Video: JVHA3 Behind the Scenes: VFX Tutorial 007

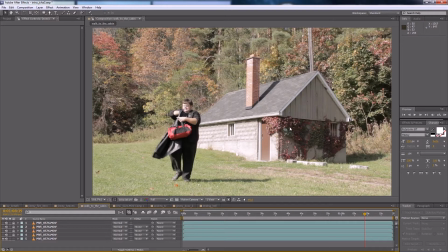[4:09]
Basically, the first thing I did was took this address, and I noticed that it's sort of in a bunch of green leaves here, and then there's some red on the side. But I noticed that there's a similar pattern over here, green leaves leading to red. So I basically took a copy of these green and red leaves and just put it right over top of that.
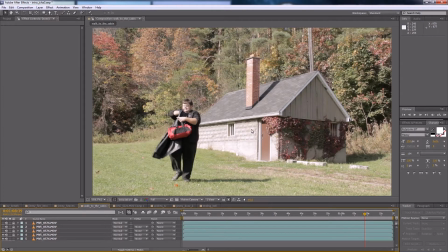[4:26]
And that actually masks it quite nicely. You don't even notice anymore. I did a similar technique up here with the telephone pole, where I took kind of a piece right beside it, maybe around here somewhere, and just slid it over, and that hid the telephone pole quite nicely.
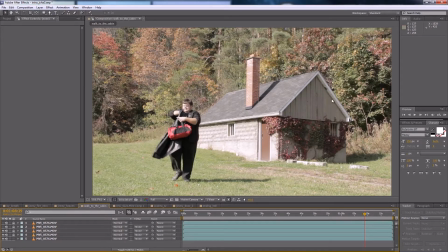[4:43]
Again, you'd never know that wasn't just sort of seamlessly integrated there. And then the final two were just these concrete blocks, where I basically just took pieces of the grass that were right in front and just included those right in. When
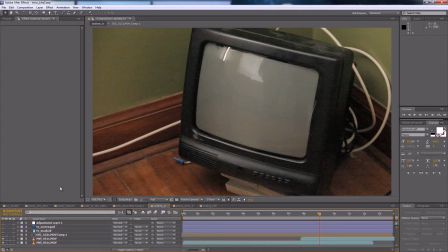[4:57]
Jimmy is in the living room of the cabin, one of the things he encounters is a television set that is supposed to have the vampire character on it. In order to accomplish that, we basically shot this shot of the TV on a tripod,
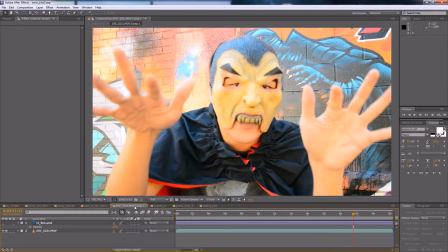[5:12]
and then separately, in Toronto, we actually shot Andrew Huang as the vampire. So in order to make these shots sort of seamlessly integrate, the first thing I did was add a TV line effect.
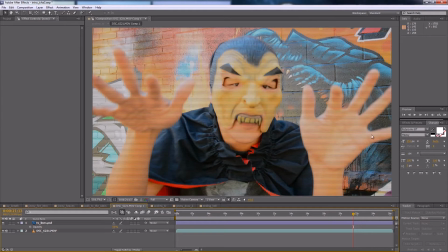[5:25]
So that's just a file that I created in Photoshop that has these lines on it to sort of give it that interlaced look.
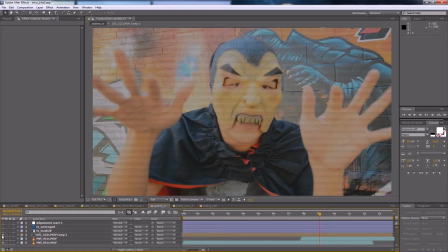[5:33]
That shot was then dropped on top of the television clip, and then I applied something called a mask.
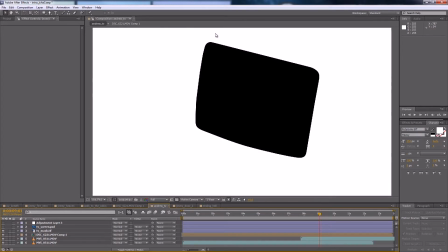[5:41]
So in this particular case, what I did is took a still frame of the TV into Photoshop, and I drew this mask shape, which basically knocks out the TV.
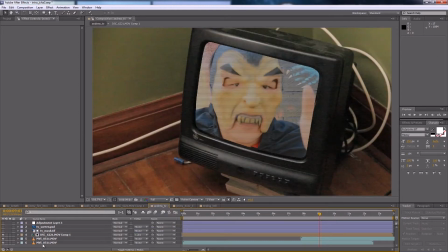[5:56]
Then I applied that as a Luma inverted matte to the actual clip of the vampire on there. But obviously that's not quite what we wanted because he's really zoomed in.
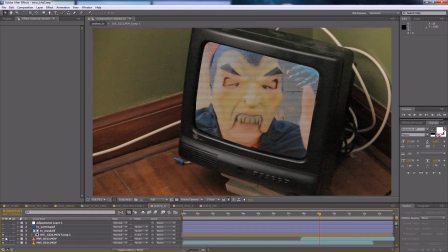[6:09]
Remember, we're looking at the full frame of the vampire here. So let me just turn off that mask for a second and we'll see some of the things I did to fix that.
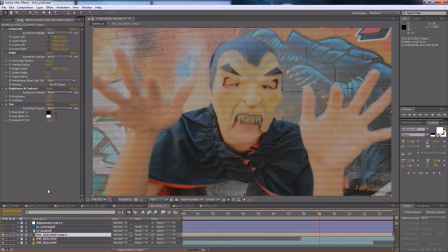[6:18]
I wanted to, first of all, apply a corner pin effect.
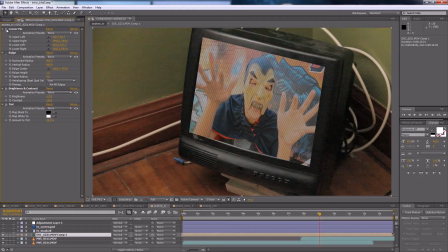[6:23]
So that drops the TV more or less into the right shape it's supposed to be. And the next thing I did was apply this bulge effect because I know that the TV has a curved face, so I wanted to really exaggerate this, so I applied this bulge effect.
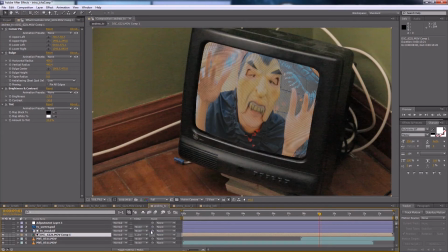[6:40]
Then I added the Luma inverted matte of the TV, and I basically end up with my final shot.
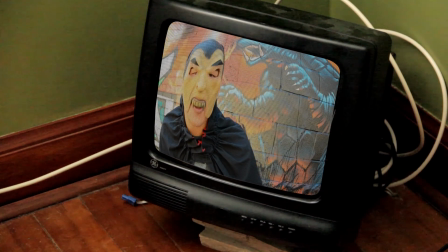[6:47] It is I, the vampire, coming at you through the magic of television.
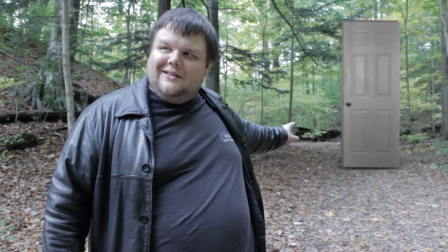[6:52]
Toward the end of the movie, Jimmy encounters a door in the forest, which actually represents him escaping from his own mind.
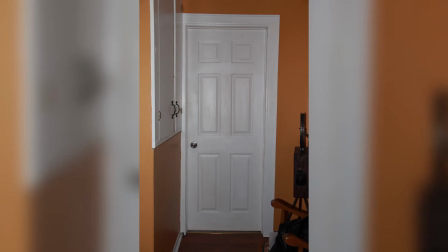[7:01]
So in order to accomplish this, basically, we took a photograph of a door, and then we motion tracked it into the shot.
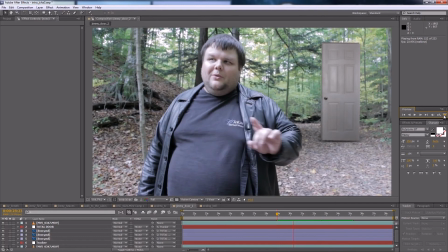[7:08]
Obviously, there were a little bit of difficulties here, particularly when Jimmy moves his hand in front of the door, so that had to be masked individually.
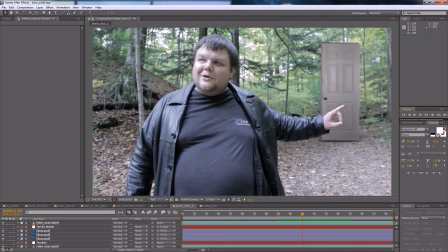[7:17]
So I just want to show you really quick how I built the door, first of all.
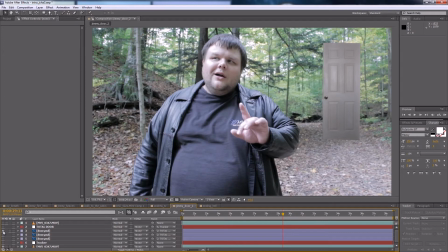[7:21]
So the door started out in life just as a single photograph, and then I decided to add a couple elements to make it look a little bit better. So the first thing I did was duplicated the door, moved it back in space a little bit, and then darkened it a tiny bit, and that added a sort of 3D effect to the door.
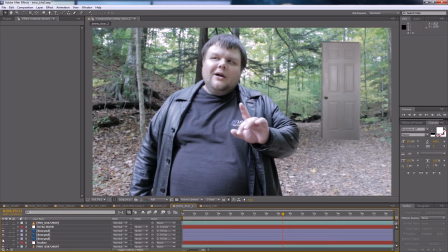[7:38]
And then just to sort of further sell that, I created a third copy of the door, made it dark, scaled it right down, and blurred it to become the sort of shadow at the base of the door. The shot itself was tracked using Mocha,
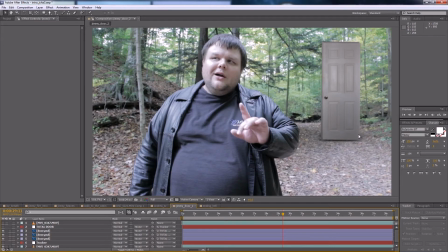[7:54]
where I basically tracked the forest floor and then parented the door to the forest floor null that was tracked in.
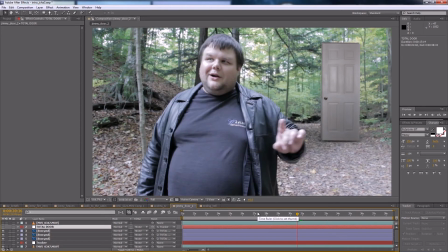[8:03]
Once the door was tracked into place, it looked pretty good.
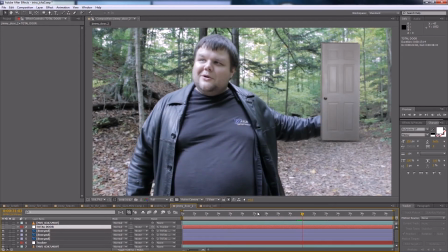[8:06]
Unfortunately, as Jimmy moved his hand around in front to point at the door, well, we see an immediate problem there.